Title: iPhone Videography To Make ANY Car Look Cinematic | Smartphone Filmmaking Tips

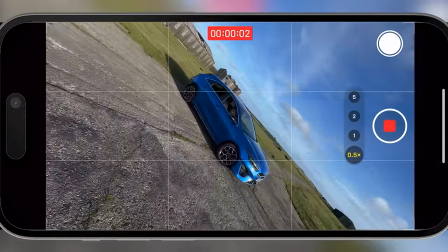246s
A nice, easy one this, shoot wide, hit record and start your shot with your phone rotated at about 45 degrees.
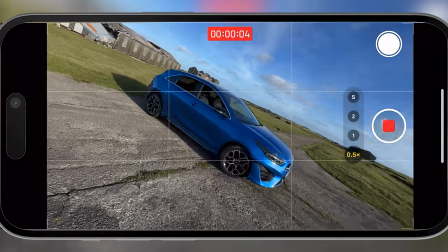252s
We're going to push forward towards the car, rotating the phone as we go. Capture a shot going forwards as well as one pulling back.
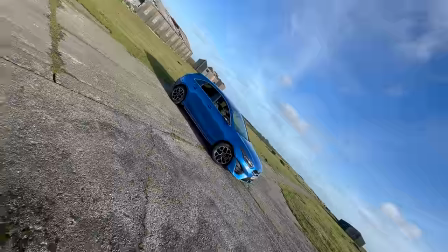260s
Sometimes the shots pulling back look smoother. Don't forget, you can always reverse a pullback in the edit to make it a push forward.
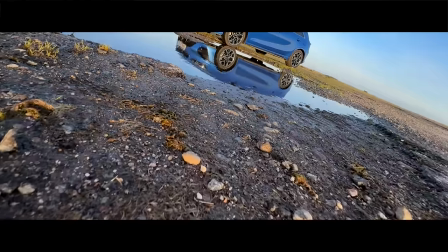267s
Bonus tip, combine multiple techniques. Let's do a slow motion rotate concrete sniffing reflection shot.
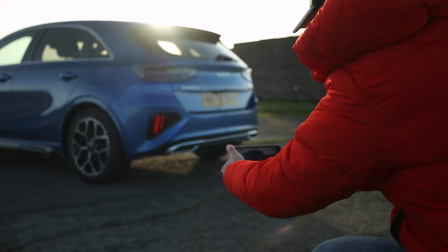276s
The rear orbit, similar to the wheel shot this one, we're going to crunch down, lock focus on the car and then slowly start to orbit around the rear of the car.
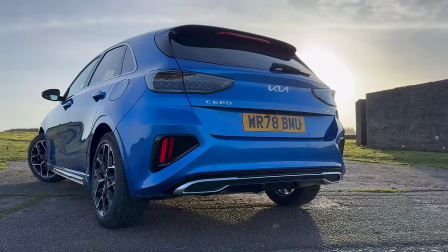285s
We've got a beautiful sunset here this evening, so I'm going to reveal the sunset from behind the car.
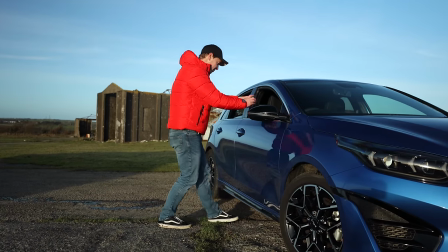290s
The interior pullback. For this, we're going to lean through the driver's side window with our phone pointing forwards, shoot wide,
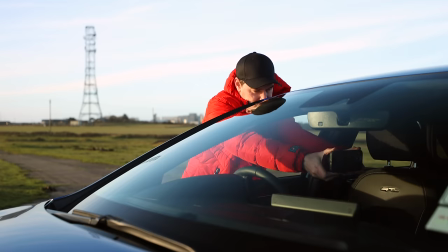297s
lock focus and exposure, and slowly start to pull your phone back out through the window.
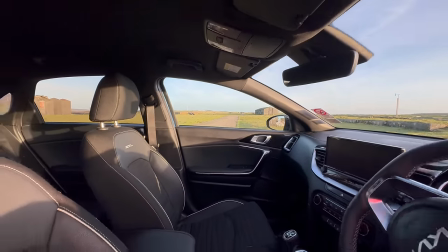301s
This shot not only shows off the interior, but also adds a nice surprise as the camera pulls back through the window.
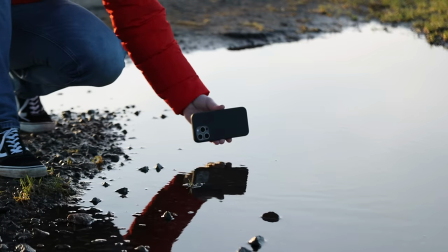307s
So those were 10 shots and how to shoot them, but to really help bring this footage to life, let's add some music and sound effects.
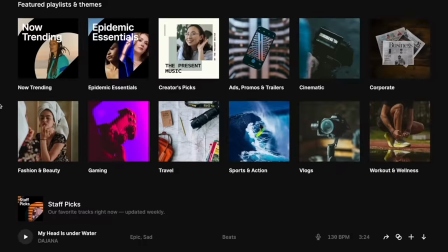313s
For this, I'm going to head over to Epidemic Sound. I want to find something that complements this footage, something cinematic that helps up the production value.
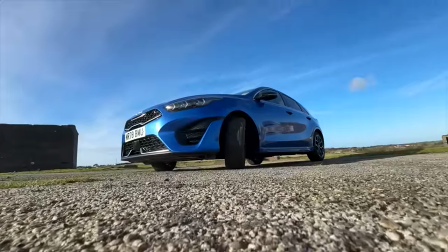321s
If I were to use something like this, this could actually have the opposite effect and make the sequence feel cheap and cheesy.
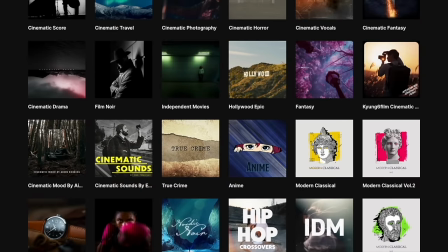328s
So instead, I want to find something with a bit more class and style, maybe a film score or something orchestral. Now, luckily, Epidemic Sound make it incredibly easy to find exactly what you're looking for.
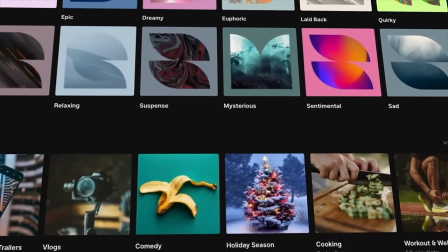339s
They've got a huge archive of music with playlists and albums, everything from rock,
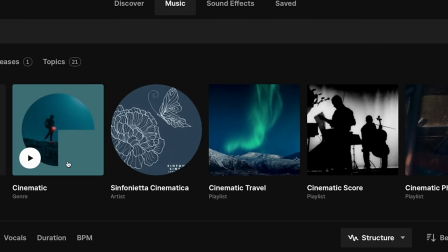343s
chilled beats, hip-hop, cinematic, and this makes the whole process so much quicker and easier.
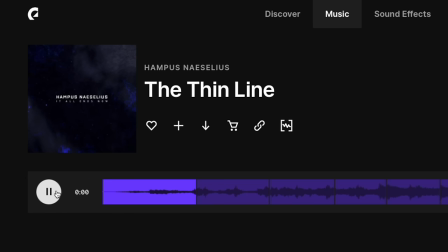349s
Now for this edit, I'm going to go with this track here. This definitely fits the mood and feel that I'm going for.
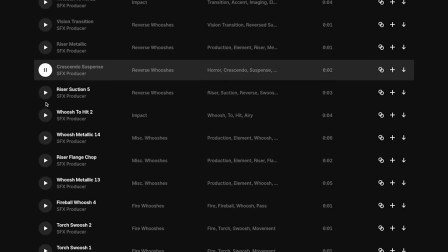354s
Now they also have a huge sound effects library that I want to take advantage of because with a subscription, I can download as much as I like.
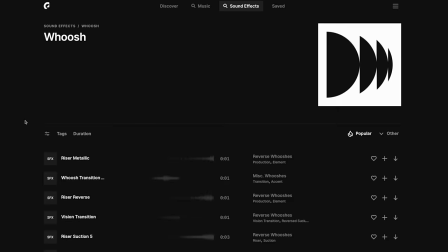361s
I'm also going to download some atmospheric sounds, whoosh sound effects, maybe some engine regs.
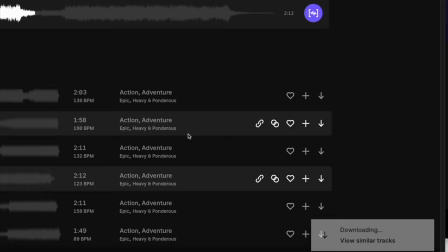366s
Anything to help add another layer of depth and interest to this sequence. So I've downloaded everything I need.
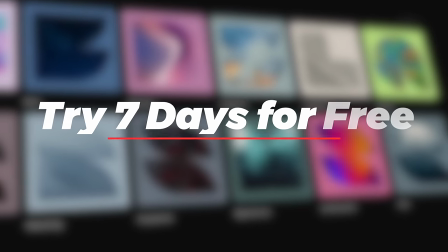371s
You can use the exact same music and sound effects as me. If you like, I will leave a link to Epidemic Sound along with a free trial below. Okay, so I've added music, color grading, and sound effects, and we now have a complete sequence ready to view. Let's take a look.
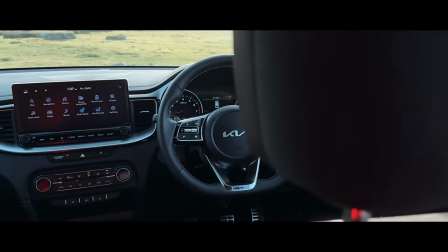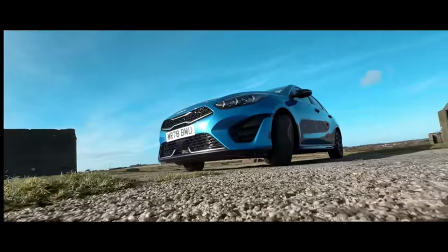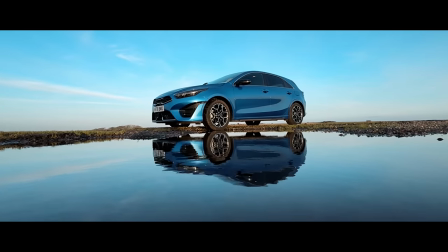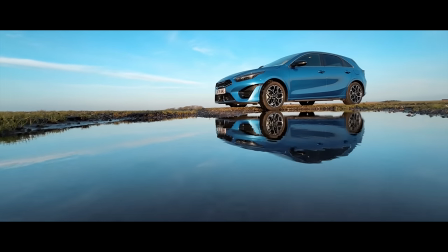So what did you think of that sequence using just 10 simple shots? Do let me know in the comments section below. Now obviously filming is just one part of the production process. If you'd like to learn how to edit your videos to make them look much more professional and be sure to watch this video here that shows you 10 video editing tips that every editor should know. But that's it from me thanks for watching and I will see you in the next video.